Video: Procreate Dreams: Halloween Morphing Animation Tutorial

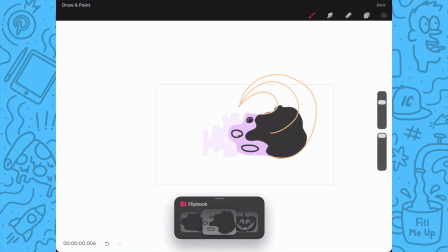4:08 This will give the illusion that the drops are falling off of the blob as it speeds up around the curb.
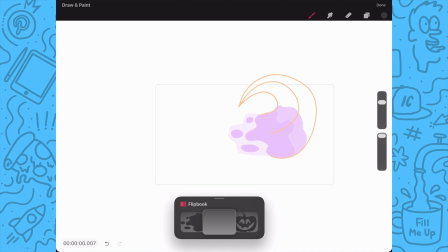4:16 Next, I'll add a new frame and redraw the blob further along the curb.
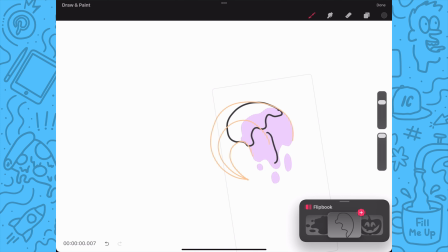4:22 And since the blob is moving faster, I'll draw the new set of drops larger, and then I'll redraw the previous spots, shifting a tiny bit forward and make them also smaller.
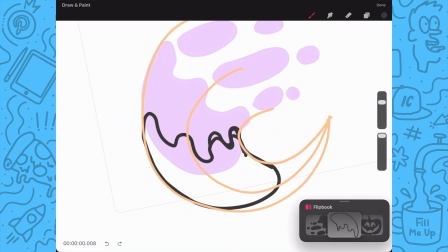4:34 Now, in a new frame, I will draw the blob stretched out as it spins around the curb.
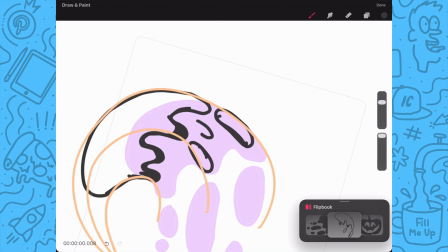4:42 Next, I'll draw the drops and continuing to make the previous drops smaller.
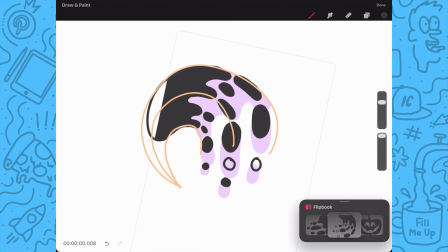4:46 Then I'll fill in all the shapes. At this point, I want the blob to start slowing down,
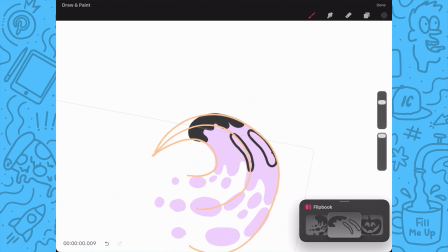4:55 so I will redraw the blob smaller and draw some large drops over the previous blob's onion skin area.
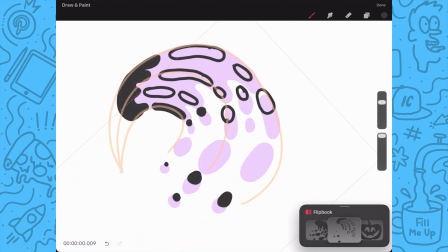5:04 And once again, I will redraw the previous drops moved a little further and half of the size of the previous frame.
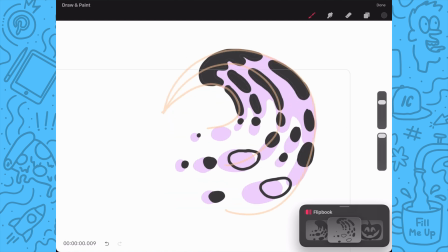5:12 Once done, I will fill in the remaining drops.
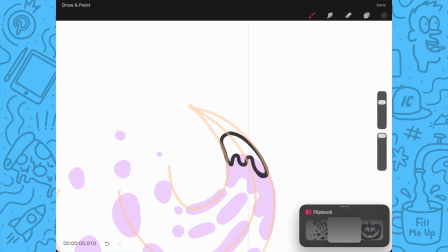5:16 Next, I'll add a new frame and redraw the main blob moving forward and getting smaller.
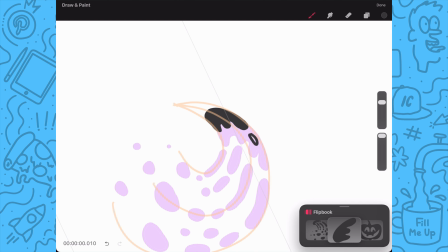5:23 And I'll just draw a couple small drops over the onion skin area. Since it's slowing down, there will be less drops coming off. Next, I'll repeat the process of drawing all the previous drops
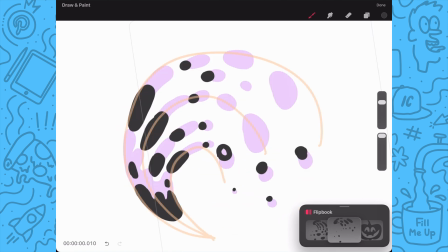5:36 smaller and moving them up a little bit further along the motion path.
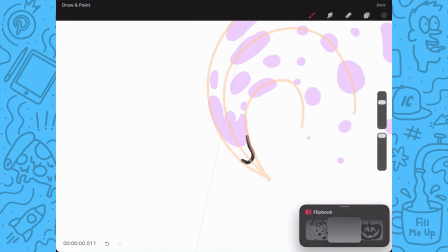5:41 And now I'll add a new frame and redraw the blob a little smaller and with no drops to communicate it has slowed down.
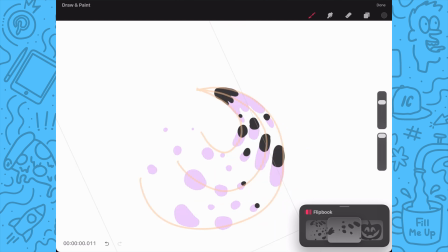5:50 And once again, I'll redraw the previous drops moved a little further and half the size.
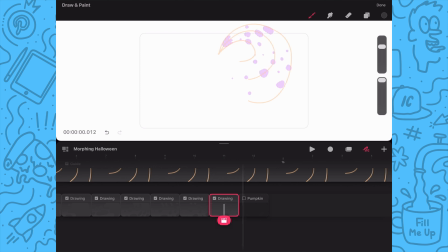5:56 Since I'm close to the end of the guide, I'm going to go turn on the pumpkin frame so I can see the shape.
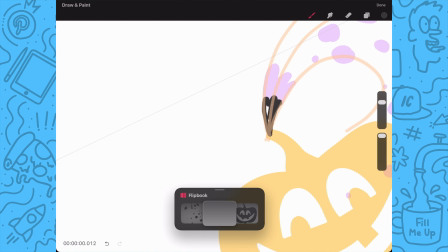6:04 And in a new frame, I will draw my blob. Next, I will redraw all the motion trail drops smaller.
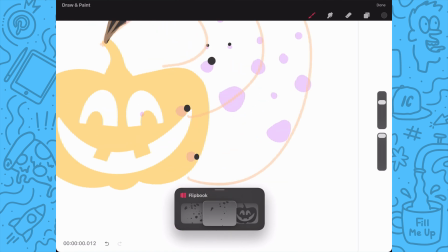6:11 At this point, I'm leaving some drops blank to indicate that they've completely disappeared.
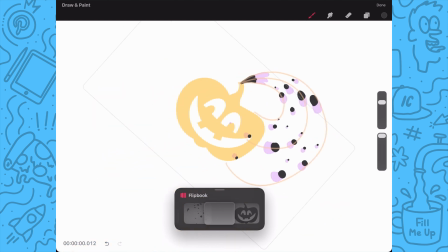6:17 And then in the next frame, I'm going to draw the blob begin to enter the pumpkin shape. Next, I'll redraw all the drops again. Once done, I'll add a new frame and I will start by redrawing the drop smaller for the last time.
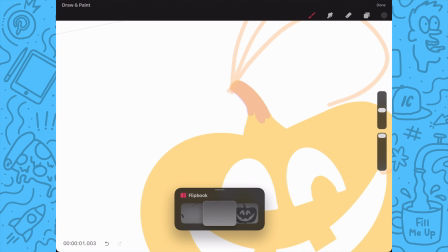6:35 And for the blob, this time the blob is going to fully submerge into the pumpkin.
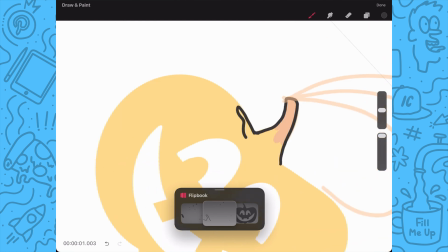6:40 So I'll start by drawing the edge of the stem and then the drips for the bottom and then fill in the shape.
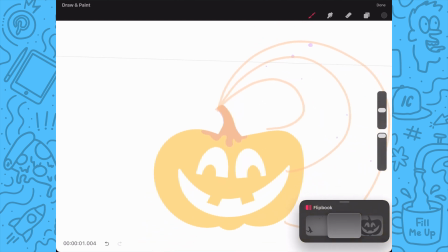6:47 Next, I'll add a new frame and I will return to the timeline and turn off the guide layer since I don't need it anymore.
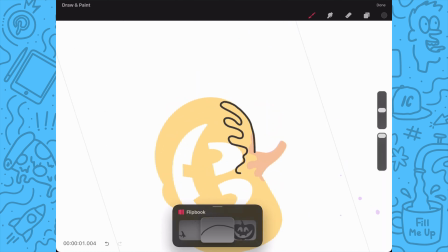6:55 Now I'll return and I will draw out my blob filling up more of the top of the pumpkin.
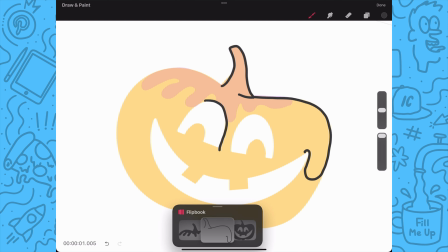7:02 And I will repeat steps in the next frame, continuing to expand the pumpkin fill and draw around the eyes.
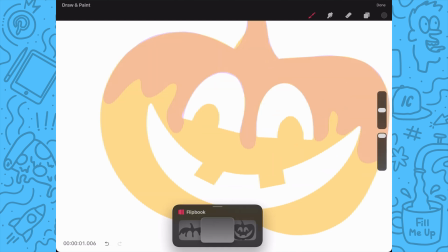7:12 For the next frame,
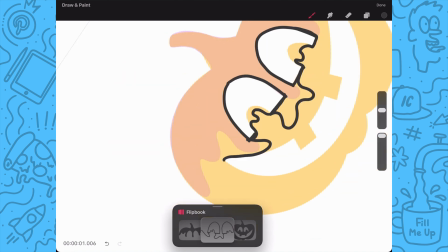7:14 I'm going to draw the blob starting to fill in the pupils as I draw around the pumpkin eyes as I further expand the fill.
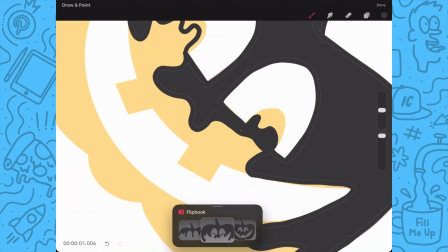7:23 Lastly, I will color drop and go in and add some touch-ups to make sure everything looks smooth.
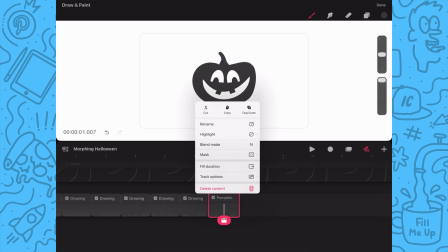7:29 And now since my pumpkin is almost complete, I'm going to just double the second key pose frame.
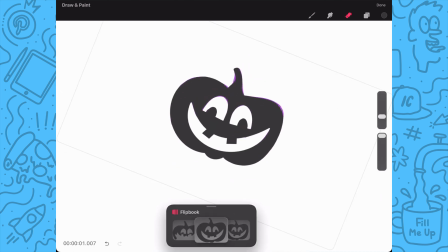7:36 And with the eraser selected, I will erase a little space at the bottom of my pumpkin and also erase around the bottom of the teeth.
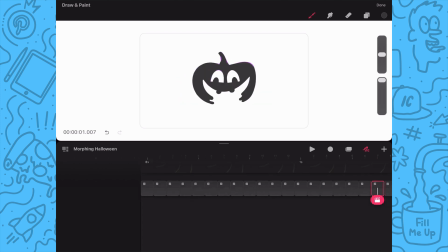7:46 Now that the first part of the animation is done, let's review playback.
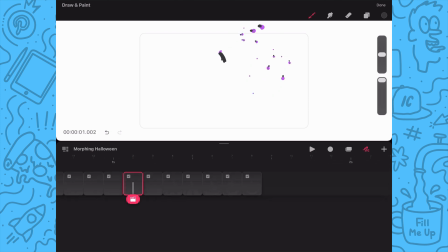7:51 So I'm going to return to the timeline and I'm going to expand the last key pose frame so it's 6 frames long,
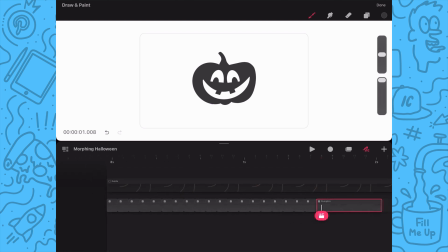8:00 as I want to hold for several frames so viewers can see the pumpkin fully formed before it morphs back. And there's no specific frame duration. I always recommend adjusting the frame length and playing back to see what looks best to you.